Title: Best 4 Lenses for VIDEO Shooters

Hey, what's going on, my friends? My name's Anthony, and in this video, we're discussing the best 3 focal lengths for making interesting videos, and that could be like a short film, it could be just like a fun YouTube video. We're just talking about like traditional filmmaking, but also casual filmmaking as well. So I'll tell you what Hollywood would likely tell you when it comes to focal lengths, but also as somebody who just makes funny videos online, I'll tell you every lens that I'm gonna mention here, I use when shooting content for Henry's, whether it be for social content or short films. I got 3 focal lengths, so 3 lenses to consider, but 1 zoom lens that might get you like 70% there, but it might be all you need depending on the type of videos that you're actually making. So let's talk and let's dive in.
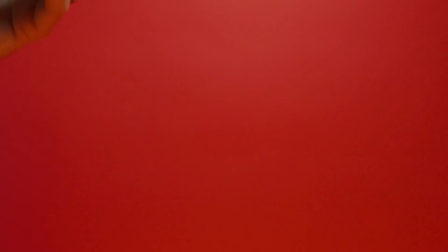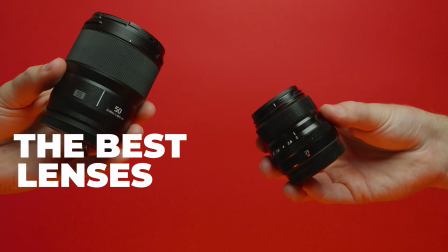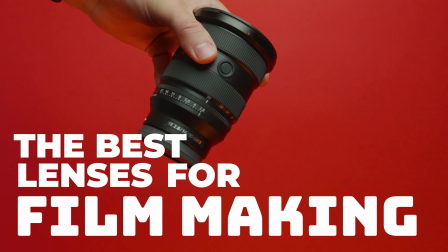So there are really 3 types of shots that a good storyteller wants to get, right?
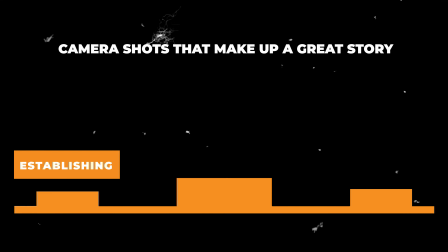One is going to be a wide shot that establishes the scene. Another is going to be a medium shot.
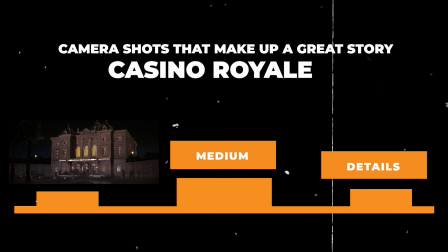And the last is going to be a telephoto or like just a tight shot.
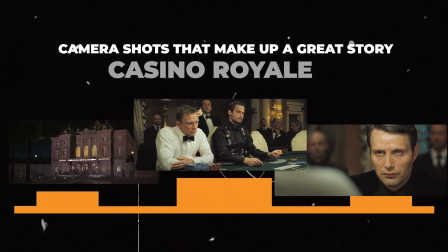Let's take a look at the opening of my short film I shot and directed by myself with a big budget of $30. I'll put the link in the description if you want to watch the whole thing. It's 6 minutes long, so here's how it starts.
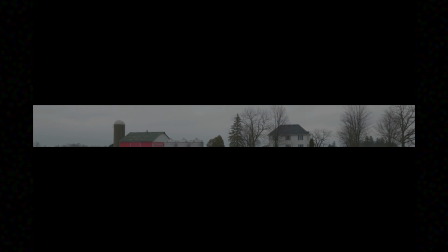So right out the gate, when I started this film, I wanted to establish the scene.
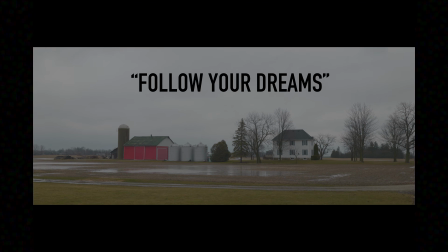What's the landscape like? What time of day is it? Does the weather actually play into the mood of the film? These are all things that I'm thinking about. Where is this story taking place? That's an establishing shot. Here, it looks like a rural location, a farmhouse, and then we see a lot of detail in this shot because we could shoot at something like f8.
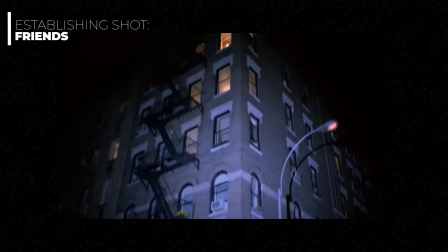I have a saying that goes, f8 is great.
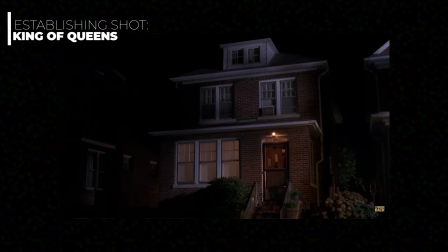It's super easy to remember because f8 is that aperture that allows your lens to reach the sharpest point, and you know everything is just going to be in focus.
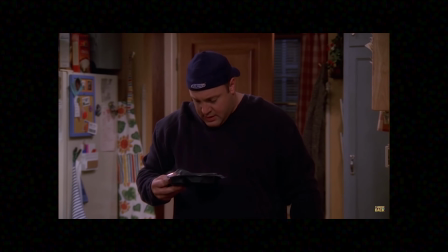So when you want to show the viewers all the details and establish the location of your videos with a wide lens like a 24mm, then remember, f8 is great, keeps everything in focus, and allows the viewer to get all the information in one shot.
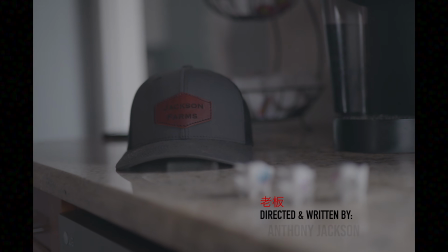So right after my opening shot, which is pretty wide, we go right into detail shots within the house that we were just looking at from the outside.
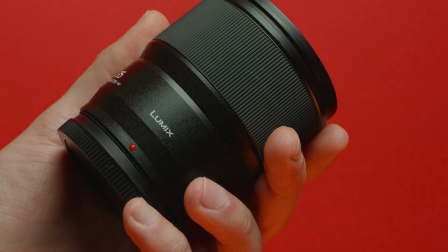Remember, we're looking to get wide, medium, and tight shots, so switching to a 35mm is a great next kind of step.
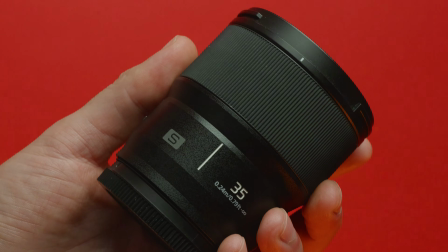The 35mm f1.8 shot at f1.8 is a great contrast to the first opening shot
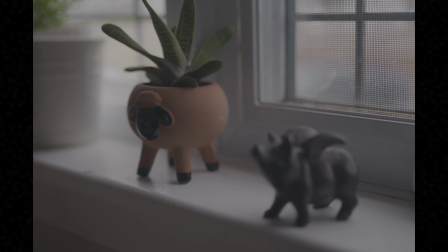in this short film because we used a 24mm lens shot at f8 to show the viewer everything.
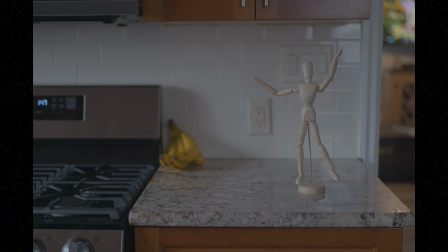Now we've moved to a 35, but shot at f1.8 to only show details that we want the viewer to actually pay attention to. And I love how crime shows do this all the time. They try and leave the viewer with clues.
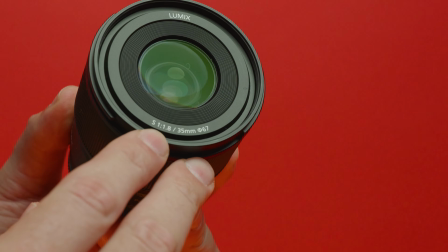So in my short film, I wanted to focus on only objects that would tell the viewer more about that main character that we're about to get introduced to in a moment.
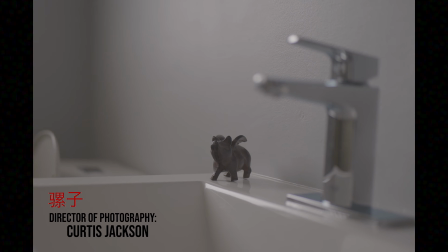The flying pigs is, we place these all around the house, and it's a play on the phrase,
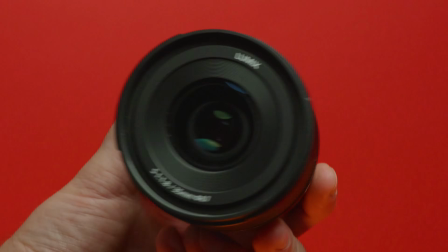"when pigs will fly," which is a subtle hint telling you that my main character is dreaming or usually hoping for a long shot,
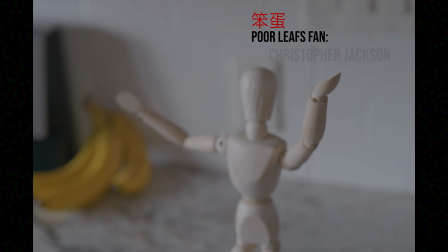and that's what this story is all about. We get little hints as the intro goes on, and when my main character walks into the scene,
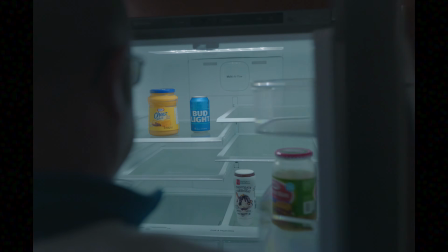he's wearing a maple leaf sweater, and that is all on purpose because we start to get to know more information about the story.
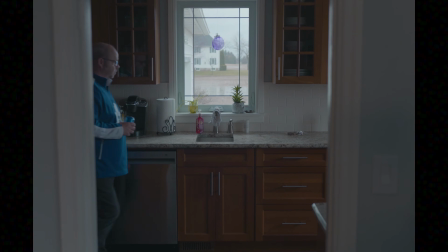He's a Maple Leafs fan. Now maybe the saying, you know, "when pigs fly" starts to make a little bit more sense, hence the title, Follow Your Dreams.
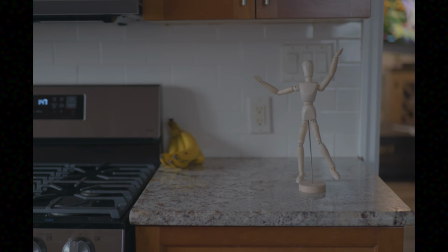And this story is really all about that. Even the medium shot of the wooden dummy is placed
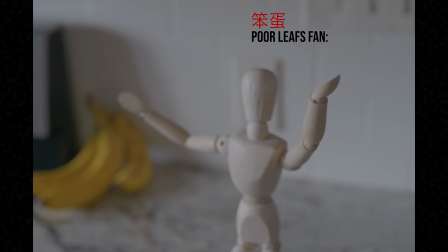in a stance that looks like he's about to either play tennis or maybe like hit a ping pong ball.